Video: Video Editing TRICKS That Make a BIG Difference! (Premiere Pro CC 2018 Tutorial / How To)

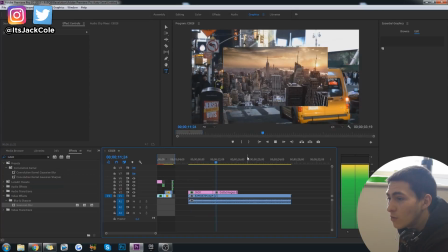241s
So hypothetically speaking, say you have to put a picture in your edit, boom, obviously that just comes up and is not looking too good.
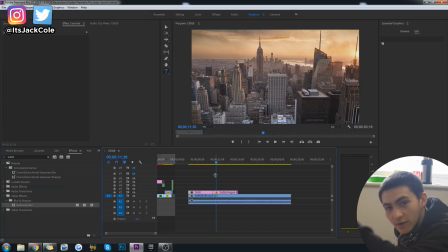251s
Obviously, first off, 100%, you'd have it fill the entire screen, but alternatively, right, you wouldn't just want a single frame that's not even moving just to come into your edit. You know, say you were talking or something like that over it, you might be doing a voiceover, whatever, and it changes from the video to the picture. A very,
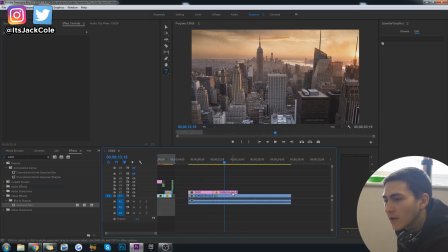270s
very simple way of making a simple picture just seem a little bit more lively and fit into the edit a little bit more is simply by going to the beginning, right, creating a keyframe, and actually dragging that keyframe all the way to the end, right?
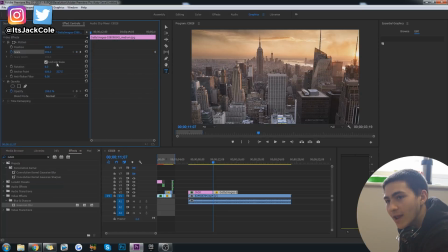285s
So it will end on the full frame, and then maybe with the scale right here, just putting it in to, you know what I mean, just a little bit in. All right, so now instantly that's gonna start zooming out a little bit.
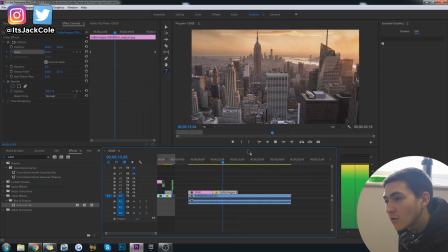299s
Now you could do it a little bit more, you could do it a little bit less, pretty much depending on the amount of the effect you want to actually be taking place.
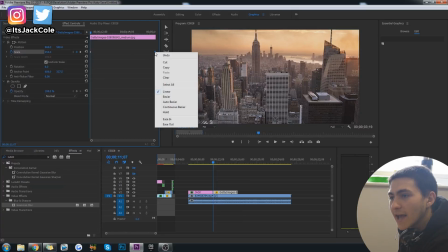307s
Now also, another thing that makes these a little bit smoother is you can actually right click and go to ease out at the end of that,
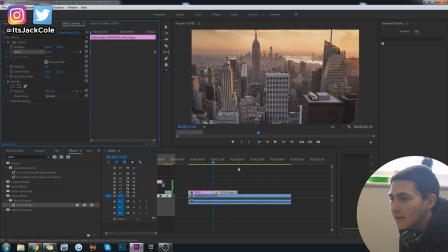315s
right click this guy and go to ease in. So nice and easy.
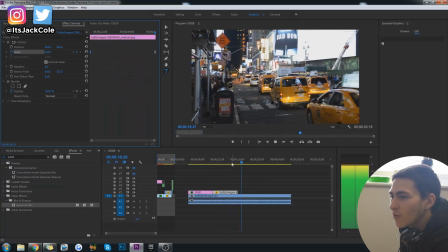319s
It's much smoother now, and boom, it eases out really nicely. And actually, look how well that works right there.
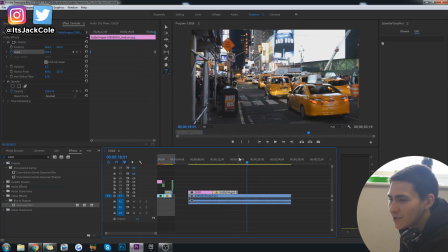326s
Didn't even plan that. It comes out, and then it comes back to the footage down here. And the footage is zooming out as well. So that was accidental, but that right there is a very, very easy way, very nice way as well,
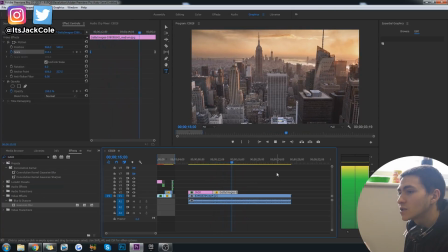337s
to make your images, your still images, seem just a little bit more moving and much nicer. So that really does fit quite well into the scene, I think.
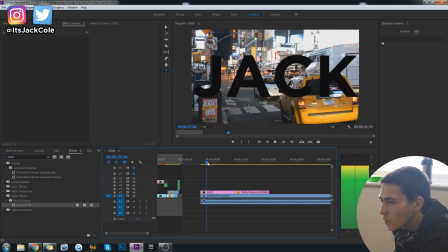346s
This particular next subtle effect is literally just for, again, hypothetically, say you did want to put a voiceover here,
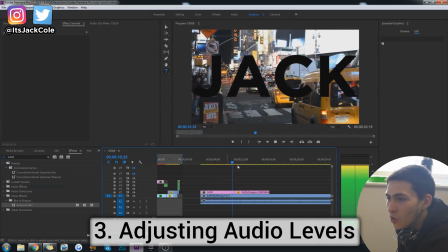353s
and you know what I mean? It went from some B-roll with the title that says Jack,
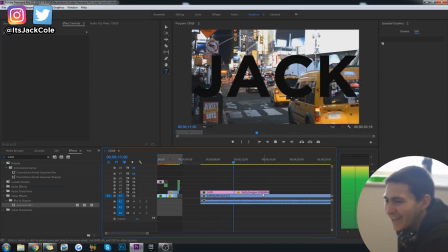358s
which just looks stupid now, to be fair. and then you go to this, say you wanted to put a voiceover here.
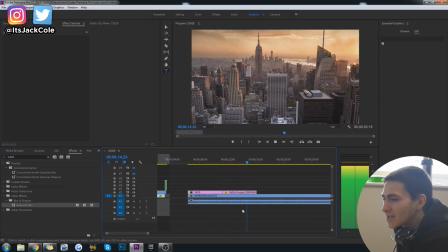365s
That is very simple.
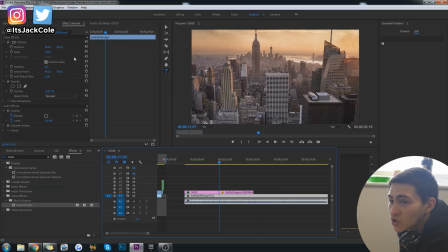366s
There's a couple ways to do it, but honestly, the quickest, simplest way to do this is just to keyframe the actual levels of the volume. So for example, if we put a keyframe here and then skipped a little bit in, you see how that already moves that,
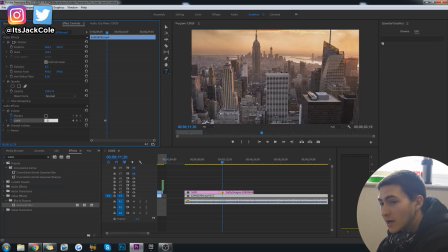383s
and then we just duck the levels down to like minus 25 or something like that, right? Now instantly the volume of this here is going to go down, right? It is going to go down, and then you could have a voice over there. Of course, super, super simple.
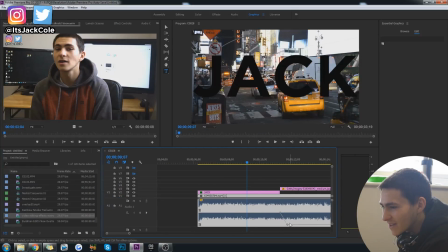400s
Sorry, I've just been messing with that for a sec. So as you see, obviously, if we wanted to make the voice over here, this is playing with the terrible title Jack,
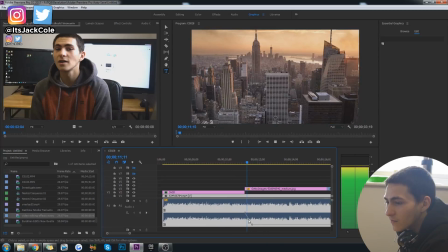408s
and then boom, it obviously goes down, and then it's just me talking underneath,
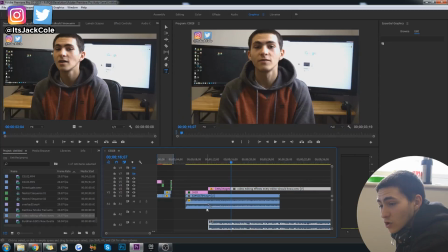415s
right? That right there, like I said, it kind of depends on what sort of edit you're doing, whether or not this will be a will be useful,
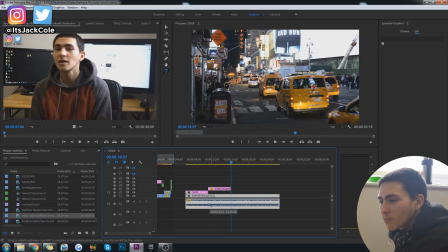423s
but 100% it's extremely useful for anybody trying to put together any kind of bigger, maybe film kind of pieces or documentary kind of pieces or anything like that. Obviously, very, very simple effect.
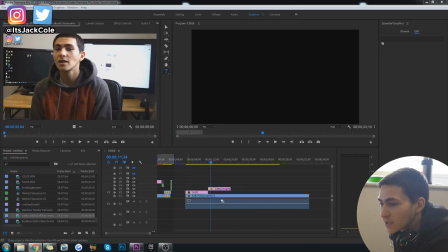435s
Moving on to the next effect. Now, I've actually just had to quickly download some more stock footage to actually demonstrate this effect on.
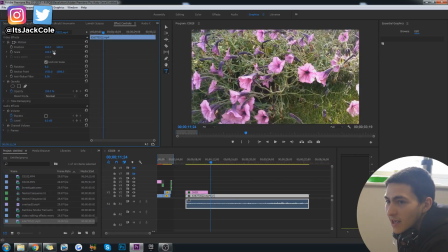442s
Now, this particular image right here is actually that of, yeah, that's way in.
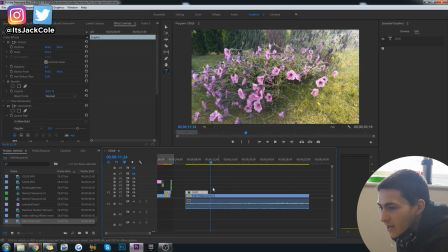449s
Shit, hold tight, 50 on that. This right here is of some roses or some, honestly, I'm not a big flower guy, I don't really know, but some flowers basically getting watered, all right, or getting rained on, whatever. So this next concept or this next little effect is gonna be called sound design.
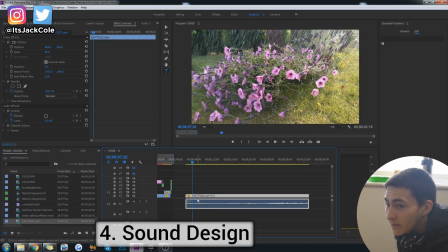466s
Sound design is very, very cool if perhaps you don't have the best or most high quality audio.
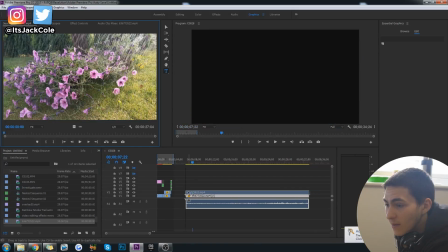471s
So for example, actually, I'm just gonna grab the video only, delete the audio,
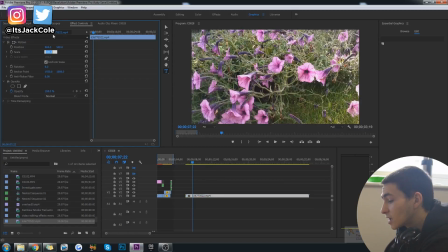476s
and now we actually just have hypothetically a clip that you recorded, but you guys didn't get good audio on.
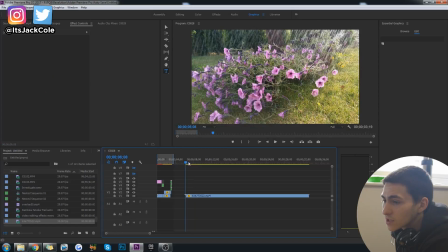482s
This is why sound design is so important, okay? So for example, if we just had this clip right here, we wanna bring it to life a little bit more.
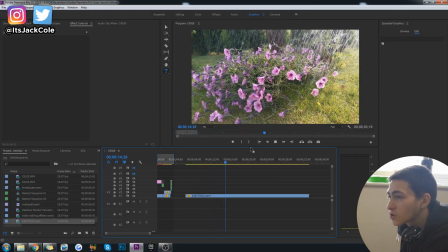491s
We want it to make it feel a little bit more immersive, like it's actually real. Also, like we filmed all the sound and video and everything like that together.
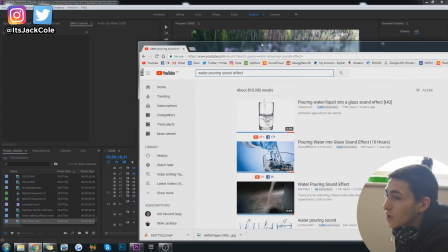500s
So an easy way to do that is to simply go to YouTube or wherever you want to get your sound effects from.
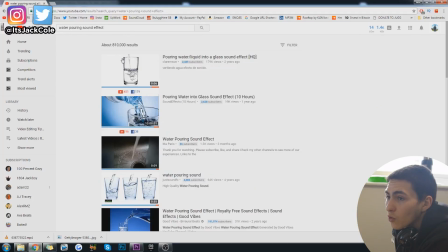506s
Personally, I just typed in water pouring sound effect. That doesn't sound too good.
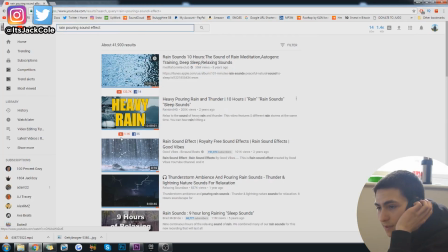512s
Rain pouring sound effect. Again, basically just have a look which one's good.
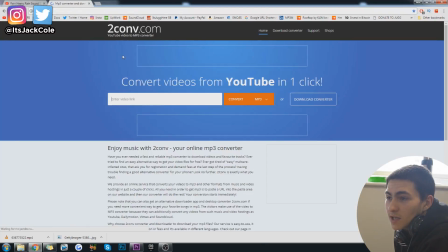518s
Personally, I usually use this place called Toucan V.
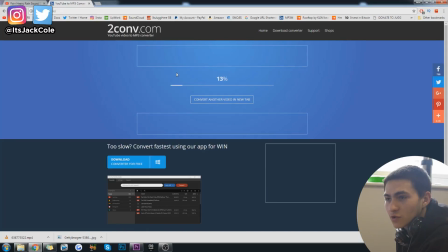522s
This is basically just a converter to actually convert a YouTube video into an MP3. Super simple. Once you actually do that, you will have just an MP3 file of this sound effect basically right here. And that honestly won't take too long, even if you've got bad internet. Look how quick, you know what I mean? That literally just happened there.
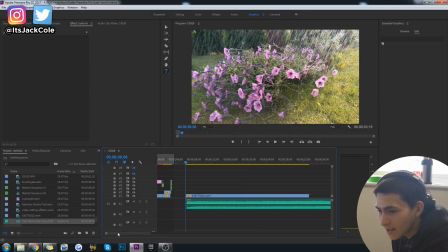541s
Boom. Go ahead and drag that into Premiere. And here, once we actually adjust it, it will appear. Boom. Just like that. Very, very simple. And because this is a still image here, we could even have the scale, boom, 50,
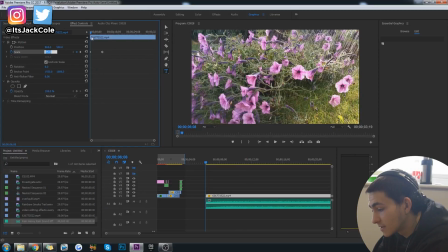562s
75. Oh, that's a little bit intense. 70.
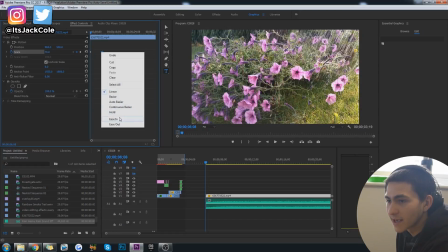567s
And then also go ahead and just right click the end and ease that out. Boom.
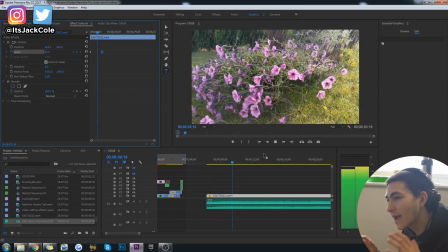572s
Now that's gonna sound like it's raining, and it's gonna nice and gradually ease out.
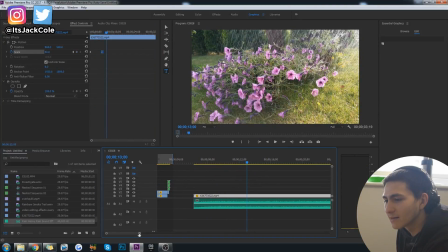577s
Lovely. Absolutely super nice and very effective as well. Sound design is super important.
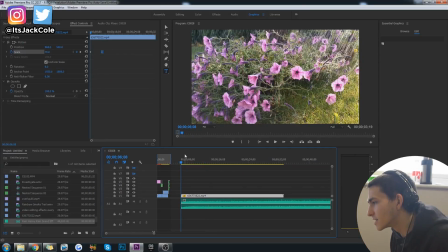583s
Like for most feature films and everything like that, they literally design every single thing that you hear inside of the film. All of that is done in post-production, because if you think about it realistically, they would have to have so many mics set up at so many different positions.
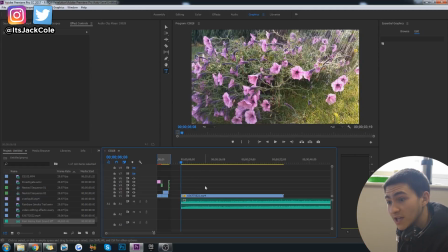597s
They couldn't capture all this, or like the majority of the sound in a film is all what's called synthetic. They just put that in afterwards. So that really brings down to sound design. Anyways, moving on, a super nice and easy final effect to show you guys is the Vignette, or the Vignette or something like that.
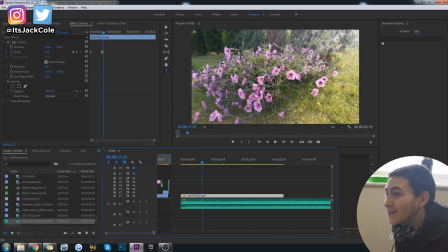617s
All these weird words honestly confuse me, but I don't know. At least I'm not trying to be an English teacher or something like that, trying to pronounce anything correct. So what you want to do is go ahead and go over to color.
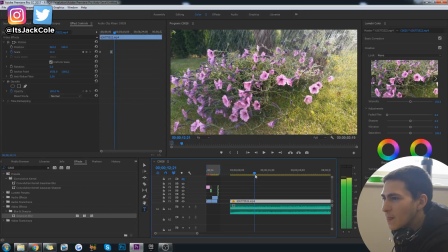628s
On a nice simple image like this, you see obviously, say we want to focus more in on the flowers, right? I know it's not hard to focus in on the flowers right now. They're the only thing in the image, but let's say we want to focus and bring the focus a little bit more towards the flowers.
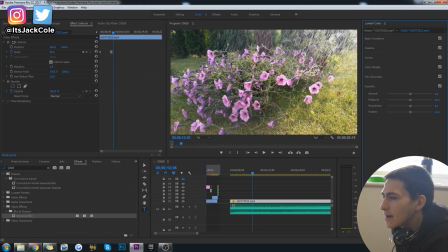645s
We would go down to this section here called the Vignette. And the Vignette is actually a little bit tweaky, okay?
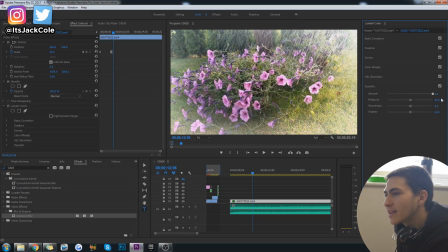652s
Because when you start pushing the amount up, that is bringing in kind of like a heavenly glow towards your plant.
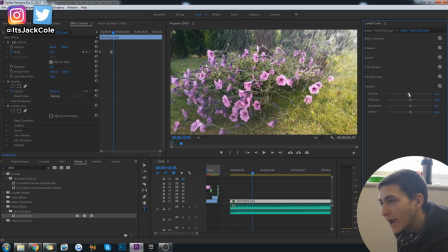659s
That's kind of cool, but the one that I like is the opposite way. You see, if we push the amount to the -3 and really just start messing with the midpoints and stuff,
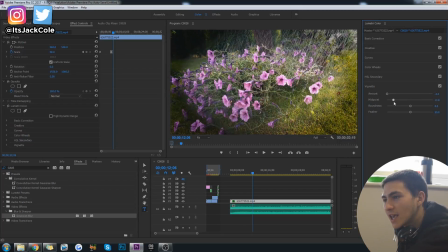668s
we can actually force kind of like a focus in on the object that we're trying to pull focus onto. Obviously, all the way is just gross, it doesn't look nice, and you're kind of just a little bit confused. And it's really just about messing around with these amounts until you've actually got a nice Vignette around the outside.
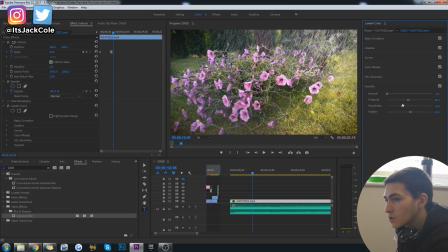687s
Obviously, just pulling in focus towards the focal point of your shot, and also kind of just burning the edges a little bit, making them a little bit more rounded off.
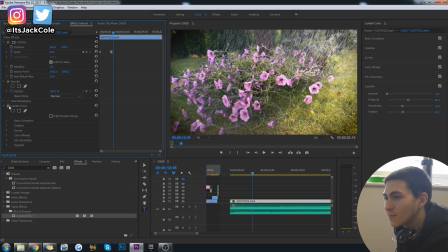700s
Very, very nice. Obviously, that is the image without, that is the image with. Definitely drawing your attention much closer into the image. And pretty much that concludes the fifth and final miniature little effect that I can show you guys that can definitely improve your edits. Anyways, thanks for watching the video, guys. I've been ItsJackCole. For more video production theme videos, subscribe to my channel. I'm trying to upload every single day. I've been going on a streak for about a month now. I'm gonna try to keep going as long as I can. Leave me a comment down below telling me that you subscribe. Thanks for watching. Have a nice day and goodbye.